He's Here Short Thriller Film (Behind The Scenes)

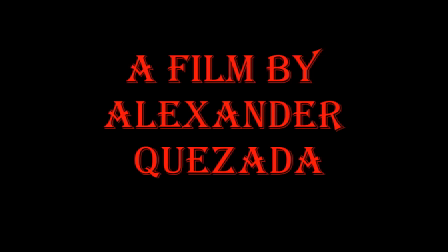Hey everyone, how you doing? I'm doing good? That's good. And as you guys know, my name is Alexander Casara, and I am the writer and director for
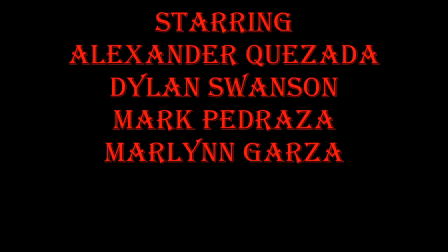my short film called He's Here. And today I'm just gonna be breaking down the movie and everything like behind the scenes and all that jazz.
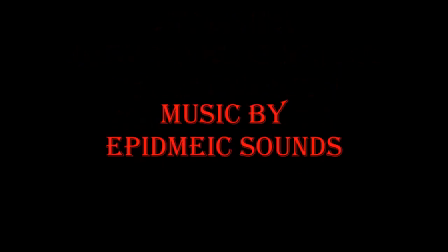So if you like this video, please make sure to leave a like and subscribe to the channel. Very much appreciated. Thank you for that. And let's just get down into it.
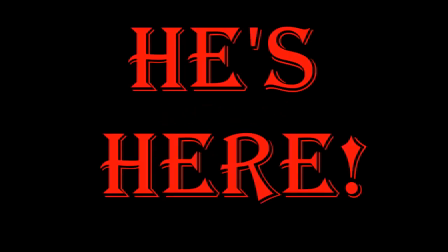So this is behind the scenes for He's Here.
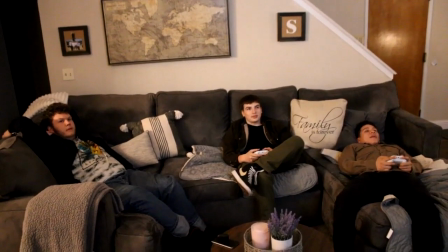So I started the scene here with the tilt, known as a tilt in the film industry.
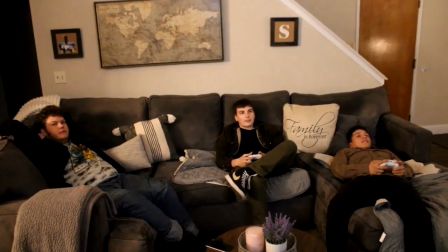And the reason why I did this is because I feel like, in my opinion, movies that have tilts are a great way to establish like the scene or establish the characters in some sort of play. So I decided to start out my scene with this establisher. Now for this scene here, we use natural lighting here, and I wanted to try to show dominance or show like a threat nearby.
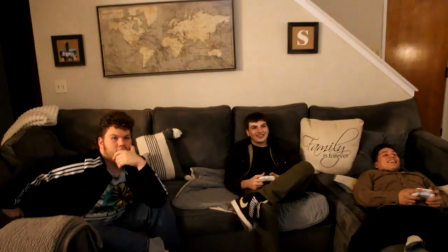Obviously the music does help display that, but I felt like the shadows did a really key part there.
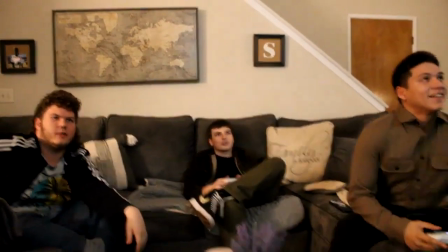Now for this scene here, it was kind of like, just as I said before earlier, I was just establishing the characters in the scene.
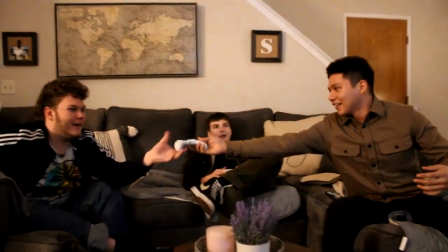So it was pretty easy to get started here. I used my shoulder rig to do all these shots here.
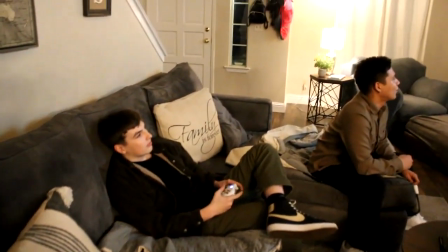I wanted to try doing something handheld, but I didn't like the way my hands shake and the way you can hear the camera in background noise.
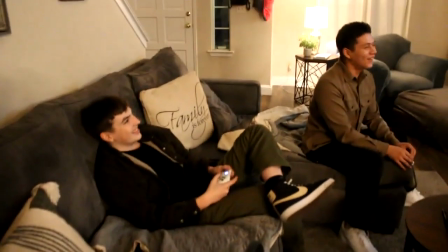So I used my shoulder rig, and it helps keep the camera in like still plays but not.
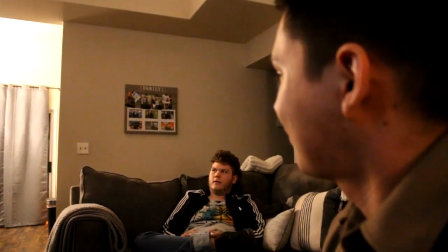So it does a pretty good job doing that there. And Mark, he's such a comedian guy, and yeah. So this shot here is actually my favorite in the entire movie. I just love this long shot of emptiness and just darkness. You can clearly see that there's a threat literally coming to the front door of the house. And I just love this little piece of detail with that little light coming on, like, oh, someone's there, you probably should run.
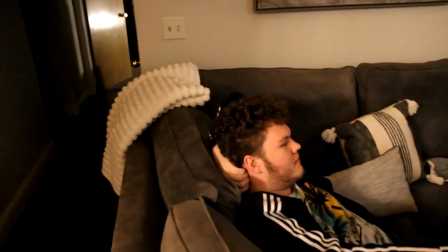But these guys are like, your typical guys in horror movies, not that bright. But so yeah.
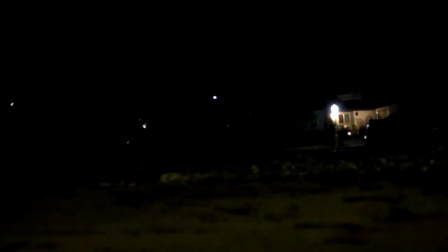So this shot here, that was a pretty quick shot there to kind of, as I said, it adds more dominance and it adds more fear.
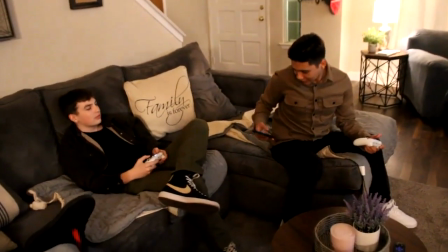The music definitely helps out with that as well, so I feel like that's a great way to just establish character and dominance.
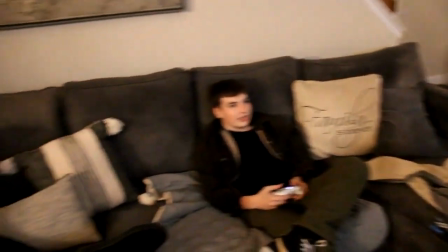I like to use darkness in most of my films.
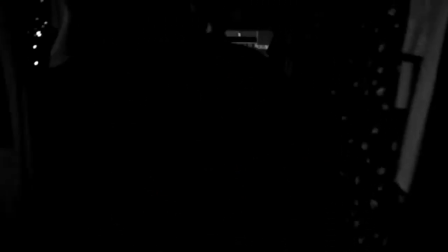Like in my first short film, Innocent, I used darkness to help establish fear, like in this film as well.
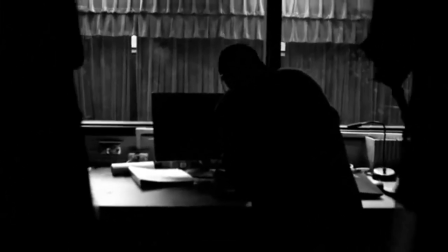So as you can see here, there's lots of vast space behind me, my character Ryan, and in this scene here,
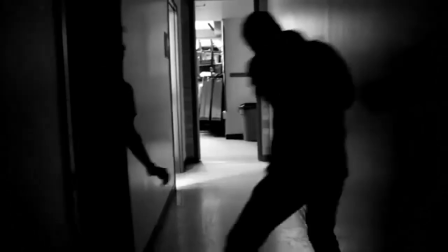as I get dragged out, I like this little quick fight scene because you don't really get to see their faces,
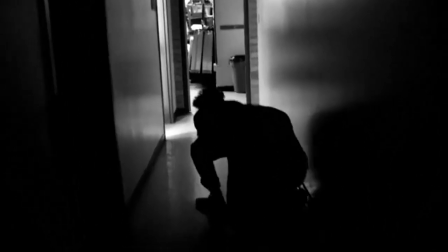you only see those silhouette shadows, and I think that really can make your mind boggle, and I just love that essence of it. I once again used the shadow effects and darkness in my trailer for my first film at the time, Him. And it was a really interesting story because I loved the challenge of making the darkness into this film. It really brought the fear, and so it really nailed the tone that I was going for.
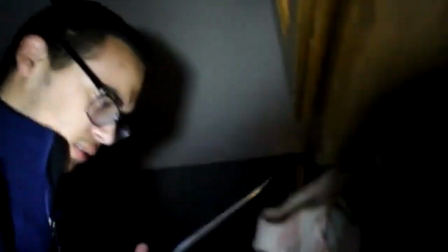Unfortunately, at the time, personal issues and scheduling issues just hit each other at the same time, and unfortunately, Him was canceled after that.
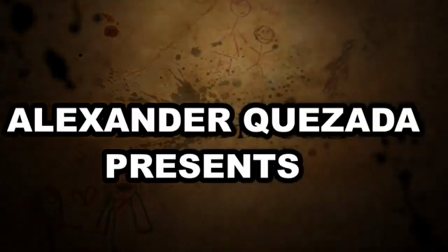But I did, after a while, after the trailer, I did decide to at least show the audience,
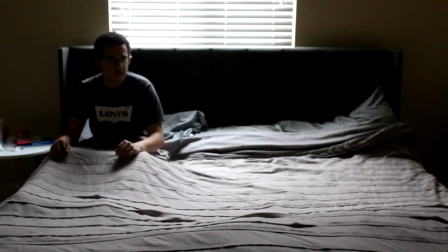it's all over the internet at the time, the opening scene to Him. And in this scene here, as you can see, my character is filling the bed.
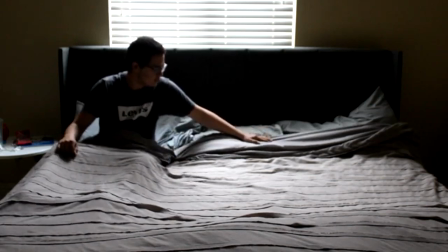I really didn't want to have any dialogue because I really wanted the music to be the character himself.
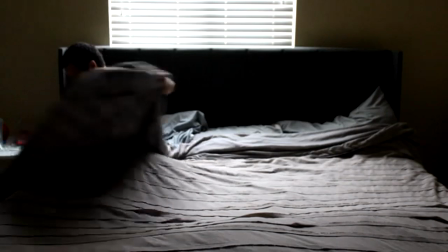As you can tell by the music and the way the vast at the right side of the bed,
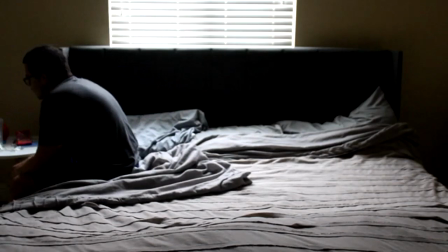it really settles the tone that I was going for, that unsettling, that unqueasiness tone. And that was a really big part in that really took part into me, that really wanted me to pursue that a lot more,
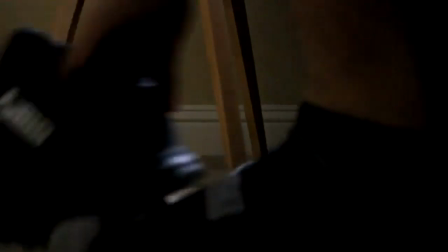and that really
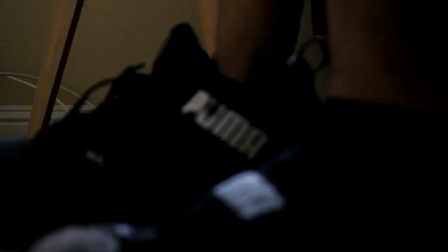was a big challenge for me because at the time I was just going through a lot and I can't find that motivation to pursue a career,
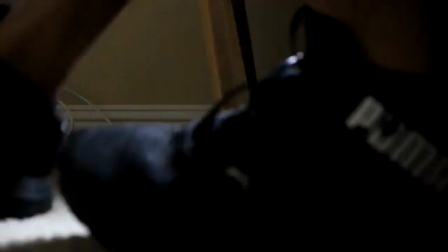making Him, so I decided to cancel it. But then I came back after a while.
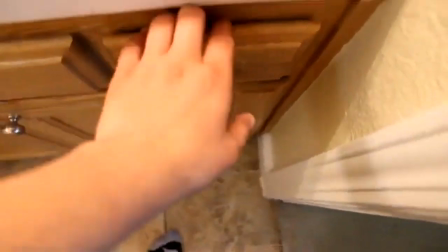It took some time to, time heals all wounds, as you say.